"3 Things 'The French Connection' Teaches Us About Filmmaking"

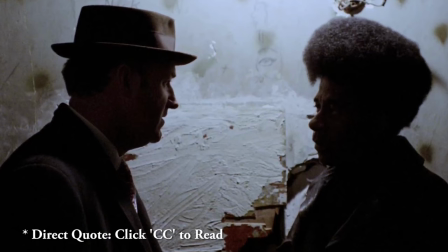20:42 I did what I felt was necessary, it was the style I had in mind, and I baked the look onto the negative so there is very little extra information that could be pulled from the shadows."
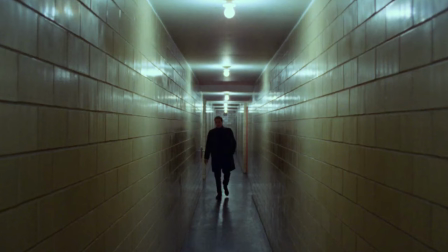20:51 This was to ensure that the look of the film couldn't be altered when it reached television and other mediums.
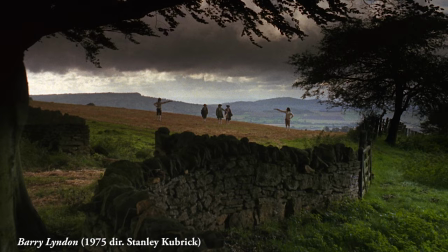20:55 Some other noteworthy films to use Kodak 5254 are The Godfather, Barry Lyndon, Cabaret, and Bound for Glory.
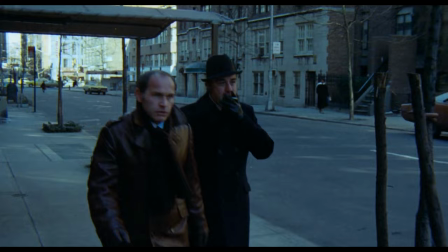21:04 A lot of sequences rely on the tempo of the action. All of the characters are constantly up to something.
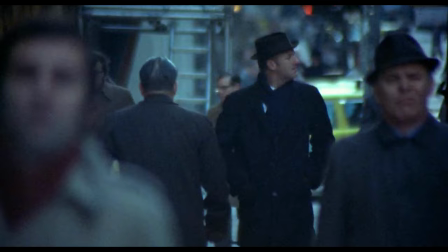21:09 Charnier and the other antagonists are always on the move, and Popeye and Cloudy watch and follow to keep up, almost like a dance.
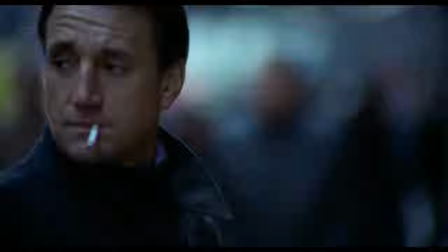21:15 This is where the brilliant editing comes into play.
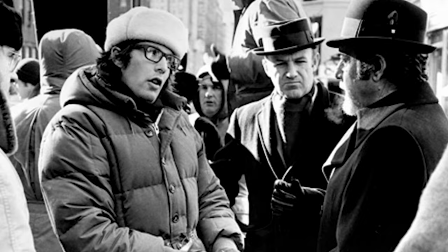21:17 Friedkin said that he wanted the film to dictate its form to him, so he was open to any and all ideas from editor Gerald B. Greenberg, whether or not it was noted in the script.
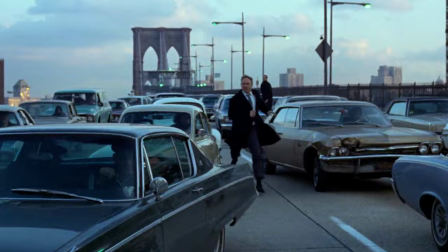21:26 So in a way, the editing of the film was treated more or less the way you would assemble a documentary from raw footage.
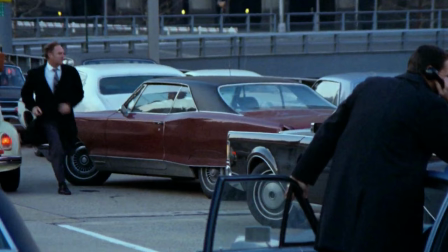21:31 And the results were sequences that flow beautifully. Watching and tailing suspects has the potential to be very boring, but we the audience are constantly getting new visuals to follow ourselves.
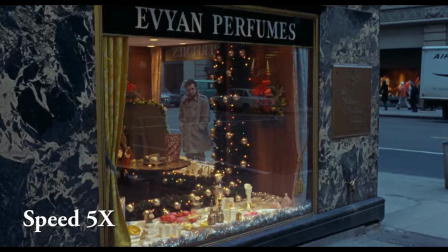21:40 For example, in this clip, we cycle between four good guys and three bad guys.
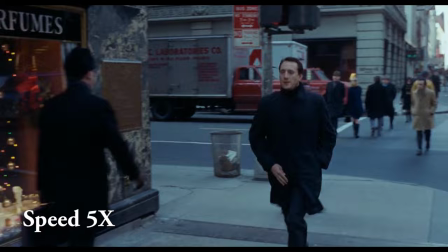21:44 We become more involved with what's going on because we feel like we are keeping track of everyone just like the police are.
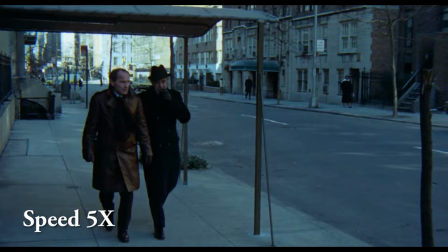21:49 It also builds up the audience's spatial awareness by expanding the scene outward, inviting the city to play a bigger part than if we had one cop following one suspect.
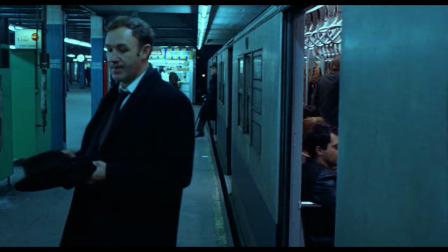21:58 French Connection is one of those films where everything just perfectly came together, and is as much a part of American history as it is a part of cinema history.
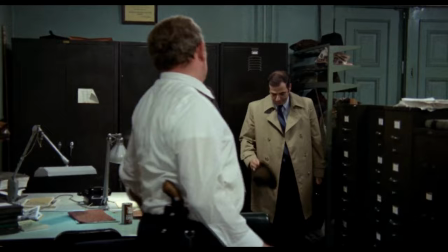22:05 The cooperation of the real-life subjects of the film, and their friends in the NYPD, combined with a hungry cast and crew,
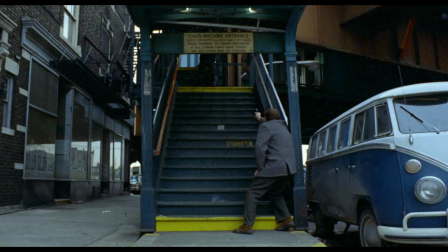22:11 many of whom were fairly new to feature films, provided a new and fresh perspective that has since become a preserved slice of 1970s New York City,
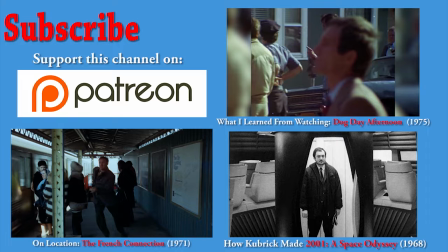22:18 and a well of inspiration that filmmakers continue to return to. Thanks for watching!
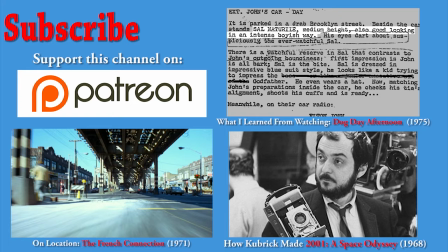22:24 The location video should be up soon, so stay tuned for that one. If you'd like to help this channel grow, you can support me on Patreon.
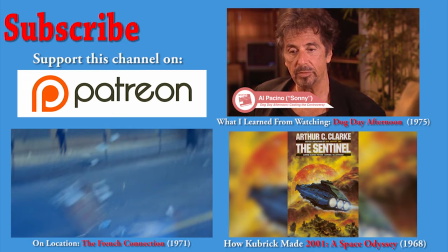22:30 Any pledge you can give would be greatly appreciated. And if you're new here, please hit that subscribe button now, because there are plenty more videos on the way for cinephiles like you. Thanks again for watching.